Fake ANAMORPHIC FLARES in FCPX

Hello everybody, my name is Alexey Metel and in this tutorial I want to share with you one very simple trick how to add anamorphic flares to your videos just like you saw in the intro in post production. No plugins and no pre-made overlays are required. I will show you how to do this in Final Cut Pro because that's the editing software that I use but you can do the same in Premiere Pro or DaVinci Resolve just by following the same logic.
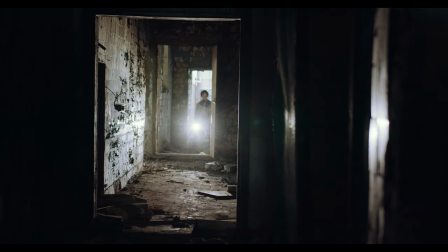0:43 Alright, let's begin. I will be working with this epic clip that I got from FreeStackFootage resource called Pexels,
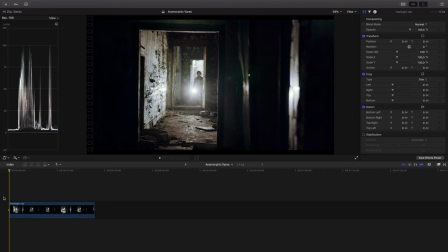0:49 so big thanks to them and to the author of this clip, Cotton Bro. I will start by duplicating the clip and place the copy on top of the original. Next, I will go to the effects and look for LumaKir. And apply it to the clip on top.
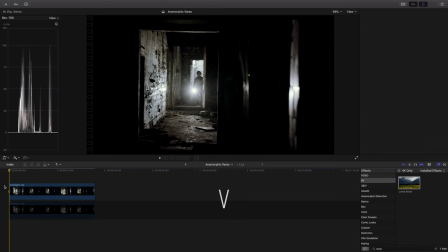1:05 And then disable the original by pressing V. In the Luma Keyer settings,
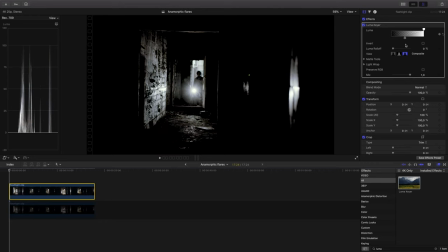1:10 I will drag this arrow so far to the right until only the brightest parts of the clip are visible.
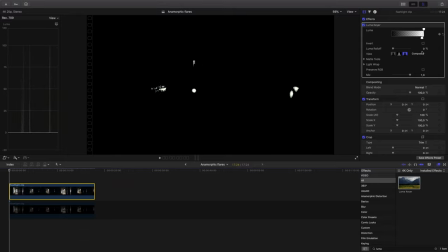1:16 In this case, it is the flashlight and its reflections on the walls. What we now want to do is to make these parts cast horizontal flares. So I will go to the Effects, Blur and apply the directional blur to the clip on top. Now I will go to directional blur settings and increase the amount.
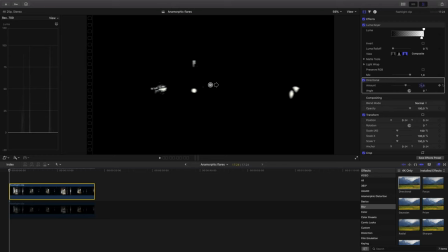1:33 But instead of using the slider, I will click and hold this number and drag it up until my highlights are stretched all across the video. Alright, now we can enable the clip on the bottom and see the result. And here it is, the very rough form of the effect is basically done. But to make it really good and realistic, we still have few adjustments to make. What bothers me right away is that the flares are way too intense.
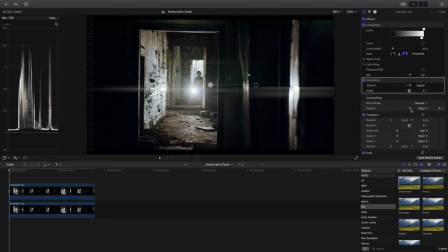2:02 So, I will go to the composition and drop the opacity, until I get the more natural look. Next, I don't like these flares right here, they are coming from the light source that is too big and diffuse to produce such flares and so it looks obviously fake.
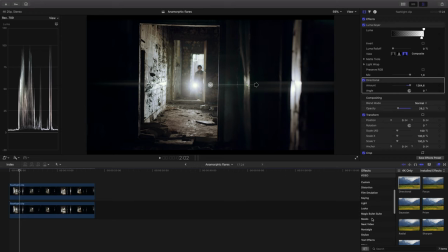2:17 Let's fix it. For this, I will go to the effects, masks and add a shape mask to my clip. Now all the effects we've made so far will only be visible inside this mask. I will adjust its shape and size, and place it so that it doesn't touch the top portion of the door frame.
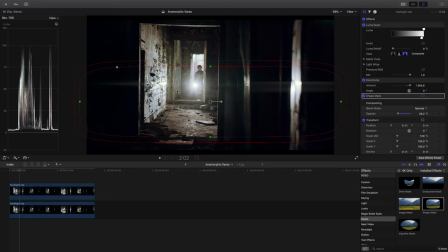2:35 Ok, it now looks so much better, but one very important thing is still missing. You see, when you shoot with real anamorphic lenses, depending on the coating, they produce flares in different colors. The flares that we have emulated are simply white, so let's go ahead and add some color to them.
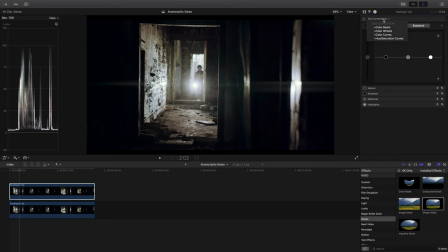2:52 For this, I will add color wheels to the clip on top, and in color wheels, I will drag this slider that represents the highlights all the way to the color that I wish to add to my flares. In this case, I will go for the green because that's the color of the real lens flares that were already present in the clip.
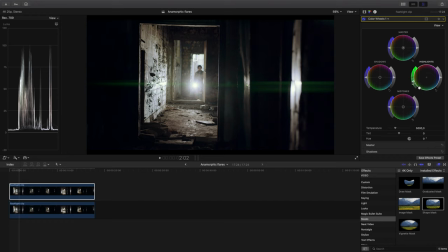3:09 And I will also decrease the saturation by dragging this slider down. Alright, we're almost there.
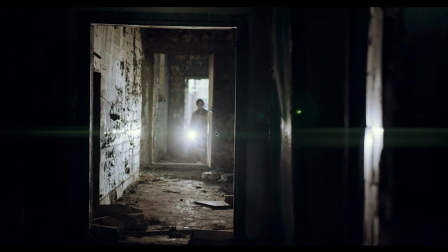3:16 The last thing I want to do is to emphasize this line right here in the middle. For this, I will copy the clip with flares and in my new clip,
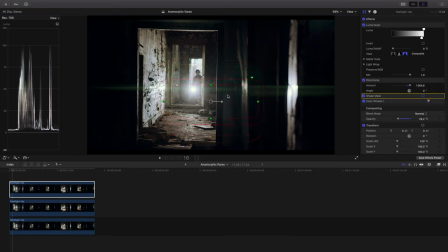3:24 I will adjust the mask so that it only covers the very middle, thereby making the flares near the flashlight more intense. And we are pretty much done at this point, let's now watch the before and after.
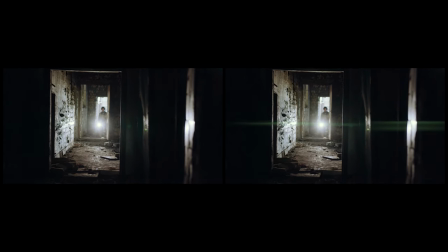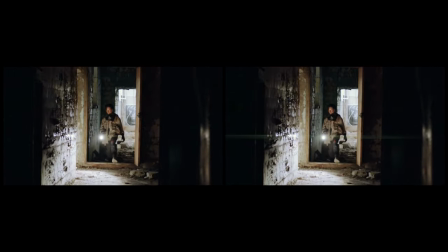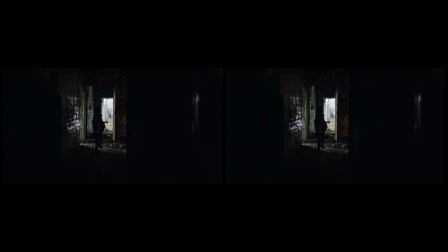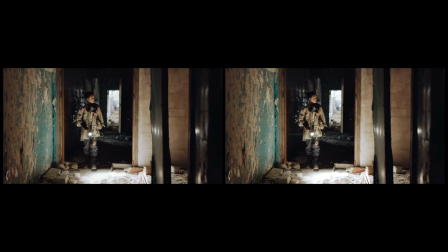Alright, we did our best to replicate the famous anamorphic flares, and for this particular clip, we have done a pretty good job. This technique is very powerful, but you have to keep in mind though, that it is still a workaround and it has its own limitations. But if you spend some time to really learn with which kinds of clips it works the best and keep it in mind when filming, then I can guarantee you will get some amazing results. It was my pleasure to guide you through this tutorial. I hope you got something out of it.